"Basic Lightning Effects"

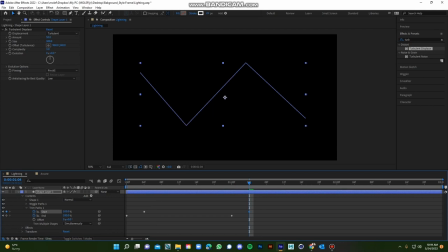(4:07)
And then I'm gonna go to the 28th frame and put a keyframe for start at 100. So now this is what we have. And now you are asking, oh, why is it so small? Why is it so short? Okay, that's fine.
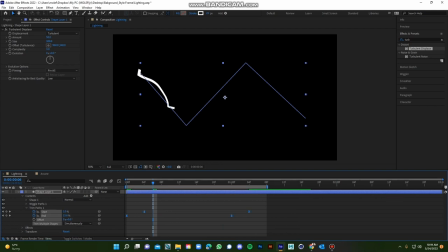(4:27)
Just hit F9 on your keyboard and take this, push, drag it to the center, the middle. Make sure you hit shift when you are doing that,
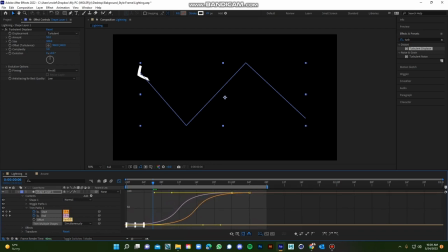(4:44)
because it will help you keep the keyframes in point, in place. So now we have sort of like is animated there. So we have this sort of like, you know, fluid animation going on. and sort of
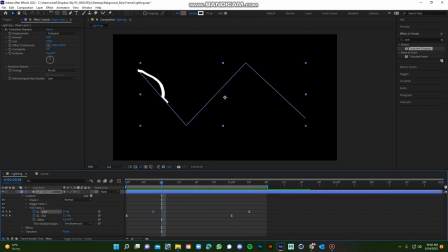(5:03)
I might even push this keyframe over here to the eighth frame, and I like that delay that is going on there. Notice the difference. This one is no delay, and this one is with the delay. I like that, so I'm just gonna keep it that way.
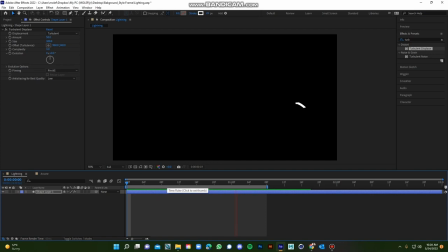(5:22)
So the lightning is finished, and we are done with it. When you are making a lightning,
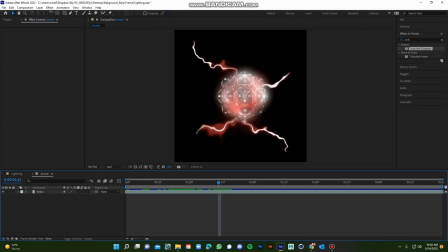(5:29)
you want to make sure that you add accent so that it relates to the composition or the elements in your composition.
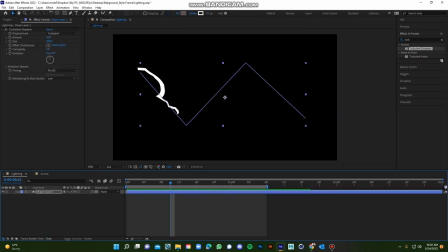(5:36)
So to do that, I'm gonna duplicate my lightning layer, Control D, and then I'm gonna rename this white lightning,
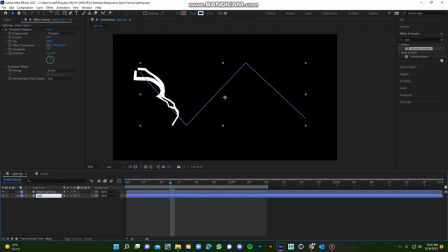(5:52)
and then the one below it, I'm just gonna name it color lightning. Yep. Then, so the one below it, I'm gonna take the stroke up to 100.
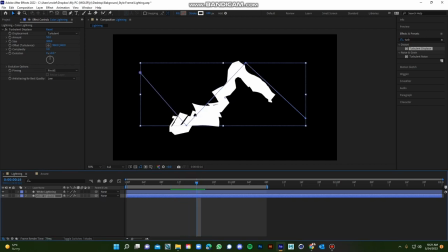(6:10)
When we are at 100,
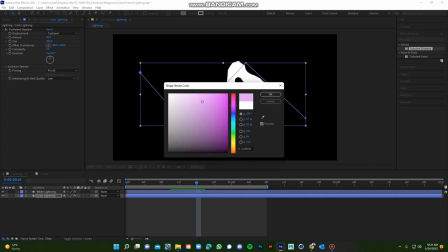(6:14)
change the color to, your heart's content.
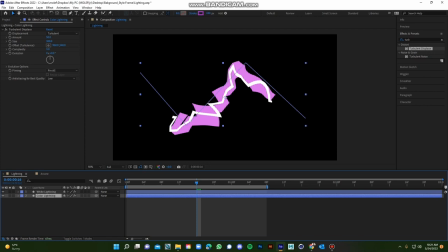(6:22)
And when we are at that, you might wanna add Gaussian blur.
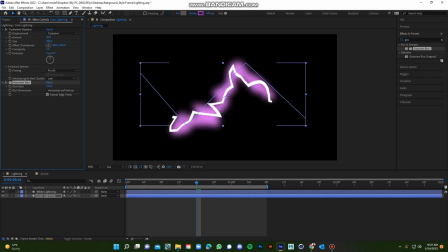(6:35)
Pump it up to 100, and then hit T to decrease the opacity to probably 50.
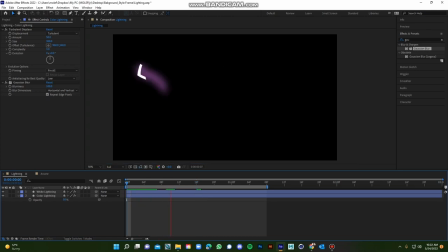(6:45)
I like that. So let's hit play and see how it goes. Yep, it's good. Let it load. Take this to half. Yep, I like that.
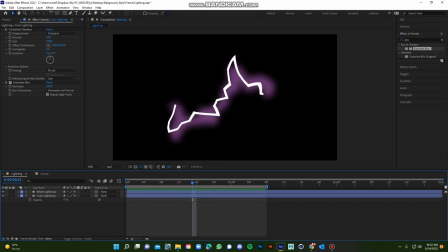(6:58)
So one thing I want you to notice is the difference between the hierarchy here on the layer, colored lightning layer. The hierarchy matters. Look what happens when you put the Gaussian blur above.
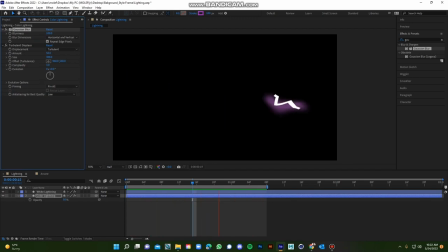(7:13)
We have the lightning underneath it, very like abrupt and random. But when we put it underneath, we have it sort of like soft and, friendly.
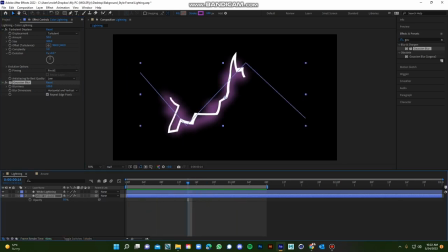(7:29)
I'm gonna keep it that way. So again, let's go to the layer above it.
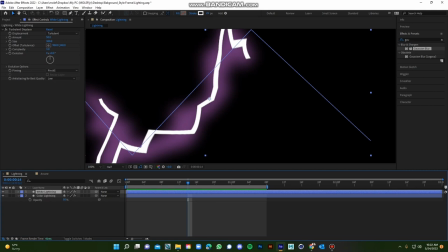(7:37)
It's one more last thing to do before we are done with it. Okay. Hello. Right. I'm gonna add roughen edges.
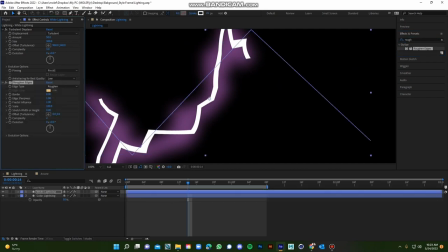(7:56)
I'm gonna add roughen edges on that layer.
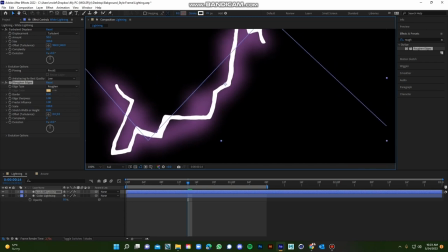(8:01)
And notice the difference between roughen edges and not.